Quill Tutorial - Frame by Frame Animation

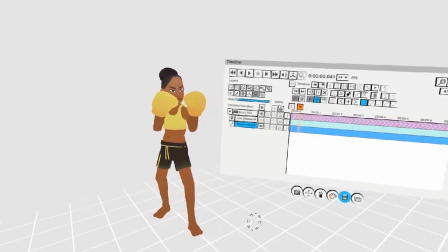Once I'm happy with this initial pose, I'm going to hold the left trigger, push up, to create a clone frame.
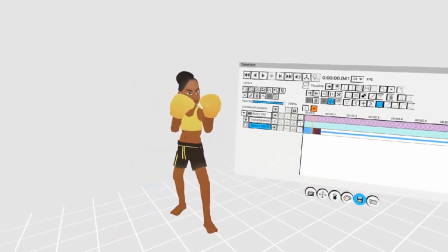In this clone frame, I'm going to create the next extreme pose.
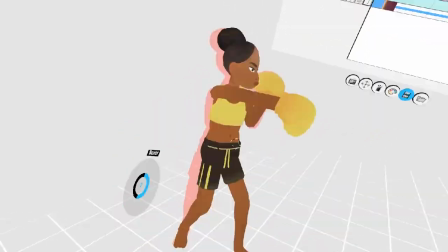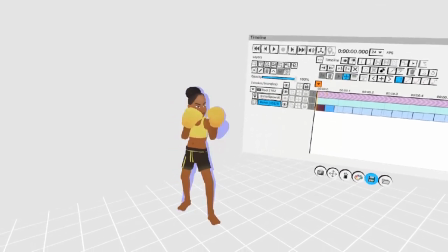Now, we have 2 poses, pose 1 and pose 2. If we play back now, it'll obviously be way too fast.
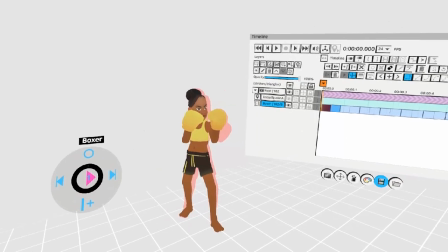So, I'm going to press down on the left analog stick to hold the frames for a little while.
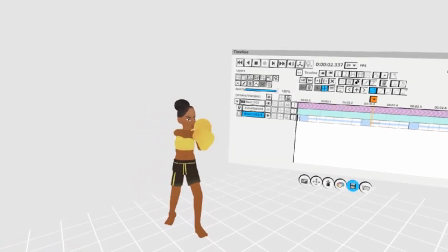Now, if I play it, we have an animation like this. But it's too choppy.
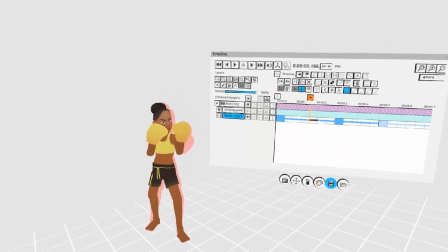2 frames is not enough. So, I'll now go in between and create some in-betweens.
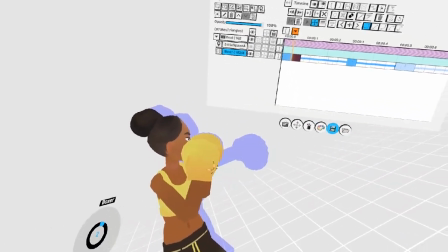With this in-between, I'll now grab strokes and put them directly in between the two onion skin layers, the red and the blue.
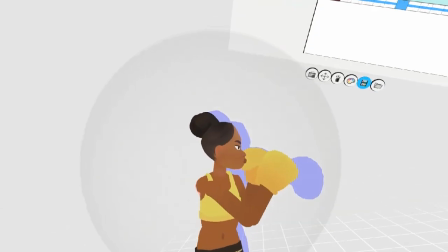It can be a bit hard to judge, but you get used to it. I like to use the grab tool to subtly move things like heads to the in-between poses.
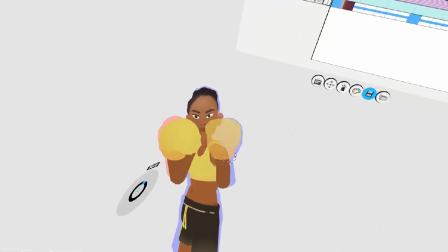Be sure to look at your model from all sorts of different angles to make sure the onion skin lines up from different perspectives.
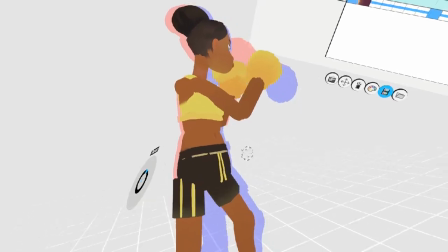Remember that by holding down the left trigger, you can either add to your selection or deselect from your selection, depending on how much pressure you put on the trigger.
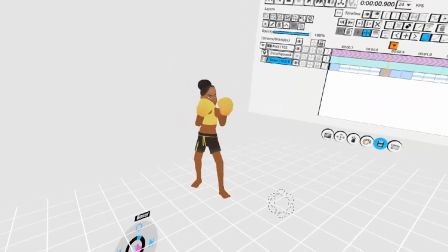With these three poses, it's already looking much better. To create some impact, I'm going to create a copy of the punch here.
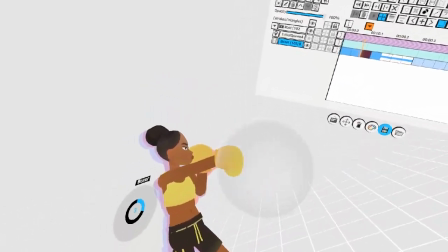And on the first punch frame, I'm going to use the grab tool to overextend this pose.
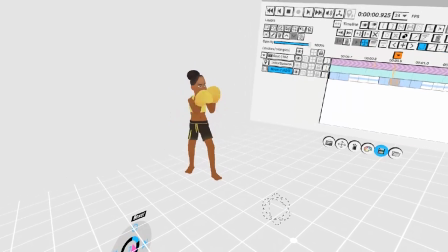Now when we play back, it should have more kick. We can also add some smear frames to this punch.
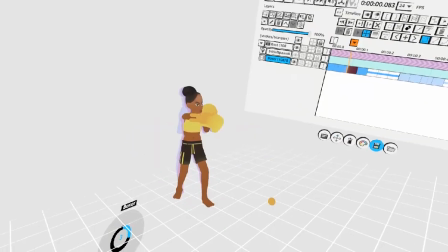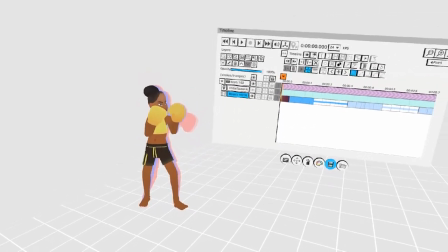All we need now is a return back to the first pose.
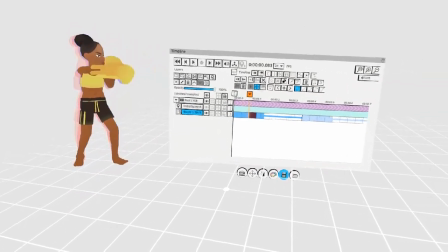We can quickly do this by going to the last frame of our hold here,
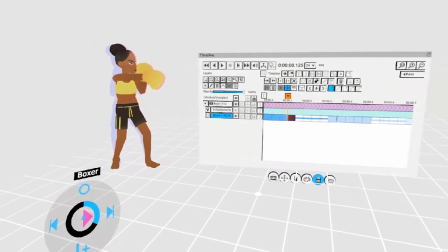pressing up on the left analog stick to create a blank frame, going back to frame 2, selecting it,
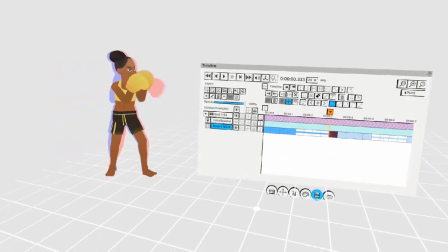and hitting the copy selection to current frame button here. Now, when we play back, she'll go and she'll return.
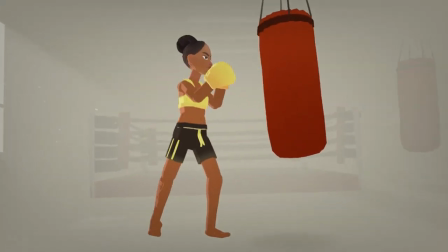You can go back and modify this sort of animation as much as you want. You can get incredibly detailed.
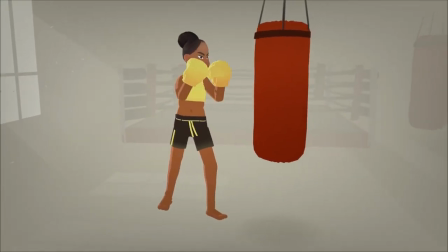The more frames you add, the more smooth the animation will be.